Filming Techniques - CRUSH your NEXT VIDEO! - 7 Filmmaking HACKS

So you're new to filming or editing? Well in this video I'm going to show you how to absolutely crush it and get the best out of your video or filming experience. These are my top seven hacks to get the best out of your video.
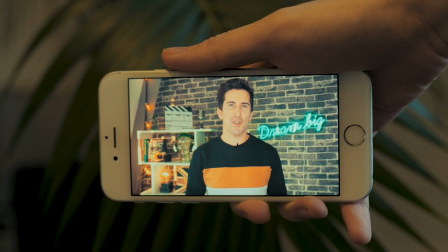So get plenty of coverage for the story you're trying to tell and that's the first tip we're given here. There's nothing worse than going onto YouTube searching for something and then finding a video of someone just talking forever,
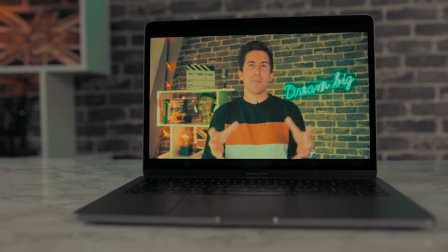20 minutes just straight to camera about a subject or a product or a device that you're looking for. Make sure to get loads of footage and coverage of the device.
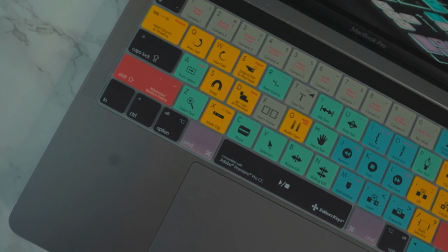So if you're reviewing, say, a MacBook Pro, film the MacBook Pro from loads of different angles, round the front, round the back, the keyboard, the speakers, the screen. Show it all off and then you can play it over you talking and record it as almost a bit of a voiceover. It just makes the whole thing much more interesting. And if you don't have that much B-roll, think about some graphics you can add? Can you add some stats or text or details and things like that? It really makes the whole thing much more interesting and trust me if it is just you talking to the camera it's probably the number one way you're gonna lose viewers from your channel. So get coverage is our first and major number one tip. So the next tip is to make sure you film your subject or your story from lots of different angles.
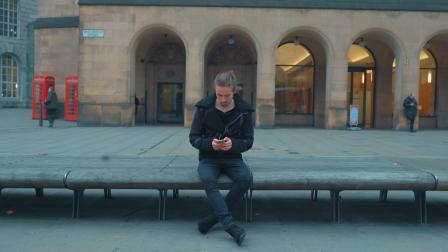There's nothing worse than seeing just one standard tripod angle for 20-30 minutes.
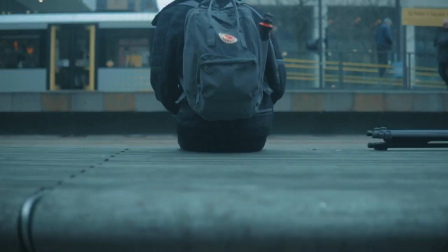Think about shooting down low, think of filming up high, using drones, you know, putting your camera down a drain if you've got a GoPro,
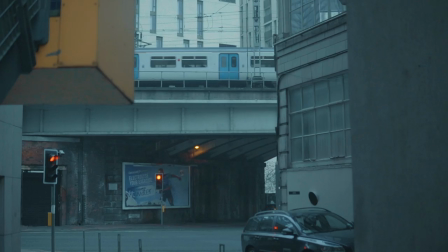just little shots that make the entire story much more interesting to use and I think it shows off your creativity as well. If you're just sitting there with, you know, your camera on a tripod for 20 minutes it doesn't say much about you as a creative so doing things like this will take you from basic to boss in no time. So the next tip is sound quality. Now most people can get over a little bit of bad video footage but trust me no one can get over bad audio quality. So really think about your audio. What can you do to improve it? Now microphones is the first obvious one.
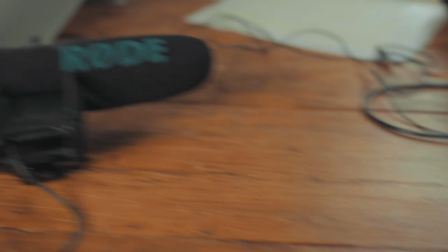There's lots of really great microphones. You know we use this lapel mic here and it really helps with the room that we're in but you can also do some other things like improving the acoustics in your
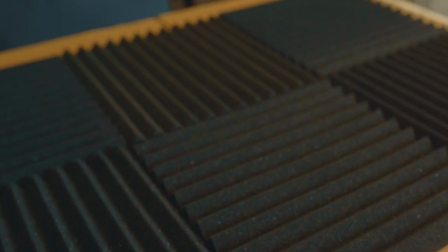room so put blankets up if you can get some cheap acoustic panels and they'll all just take out the rattles the hums the vibrations from your your room which will really help improve your audio and also make sure you turn off air conditioning or radios and radiators in rooms as well and that'll really give your video some really great audio quality so the next thing to think about is the color and style of your videos how many times have you seen a video and it just looks flat, dull and lifeless or too oversaturated and a bit unrealistic. Now sometimes that's a good thing but have a think about your video and how your camera films.
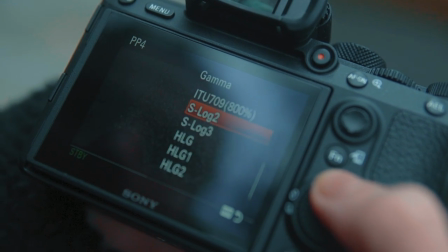Some cameras film in quite flat profiles which is that kind of grey flat profile that you may have seen and they do that on purpose so that it
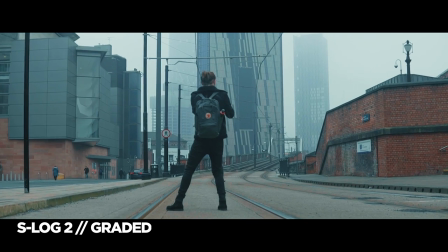retains a lot more information and then you can bring out the colours with your own colour correction or LUTs that are available everywhere online so
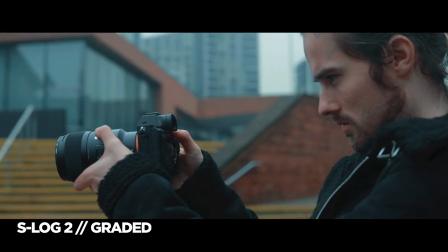it's worth searching for some great LUTs for your video footage. But just have a think Think about the colour, you know, do the things that you're filming like this top, when you're wearing it in real life and you look at it on your screen,
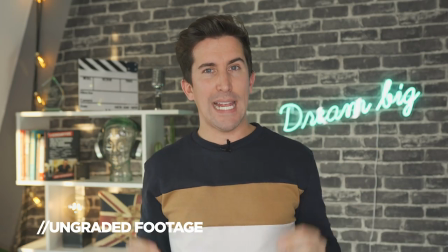does it look how it did in real life or can you enhance it even more to bring in the viewers more into your footage, bring them more into your video and your content and it will really help improve the story you're trying to tell. The next tip is to use your superpower as the editor of the footage you're filming. As the editor, you can have the edit in your mind before you go out filming and really come up with some creative ways of doing transitions and changing the style up during the video.
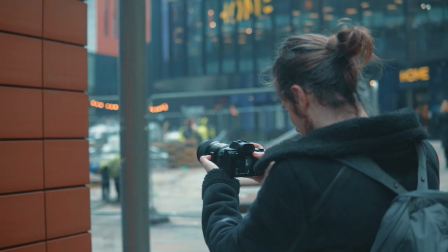So Andy who does our videos will sometimes film transitions with the cameras.
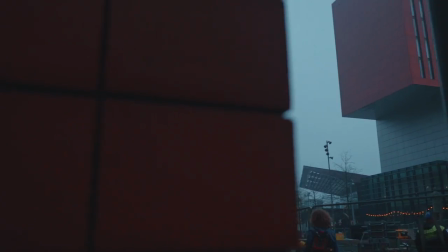A sudden swipe down and then a sudden swipe up and that just gives a really cool look when you're trying to go from one scene to another.
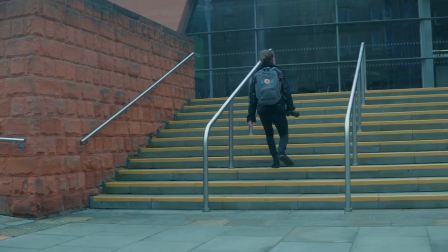It really kind of throws the audience and it really impresses everyone who sees those types of transitions. So what can you do? You know you can even speed up your editing time by thinking about what you're going to film,
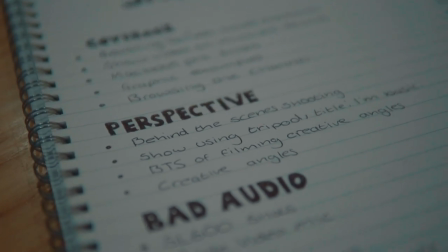how you're going to edit and maybe even speed the process up by editing in a certain order.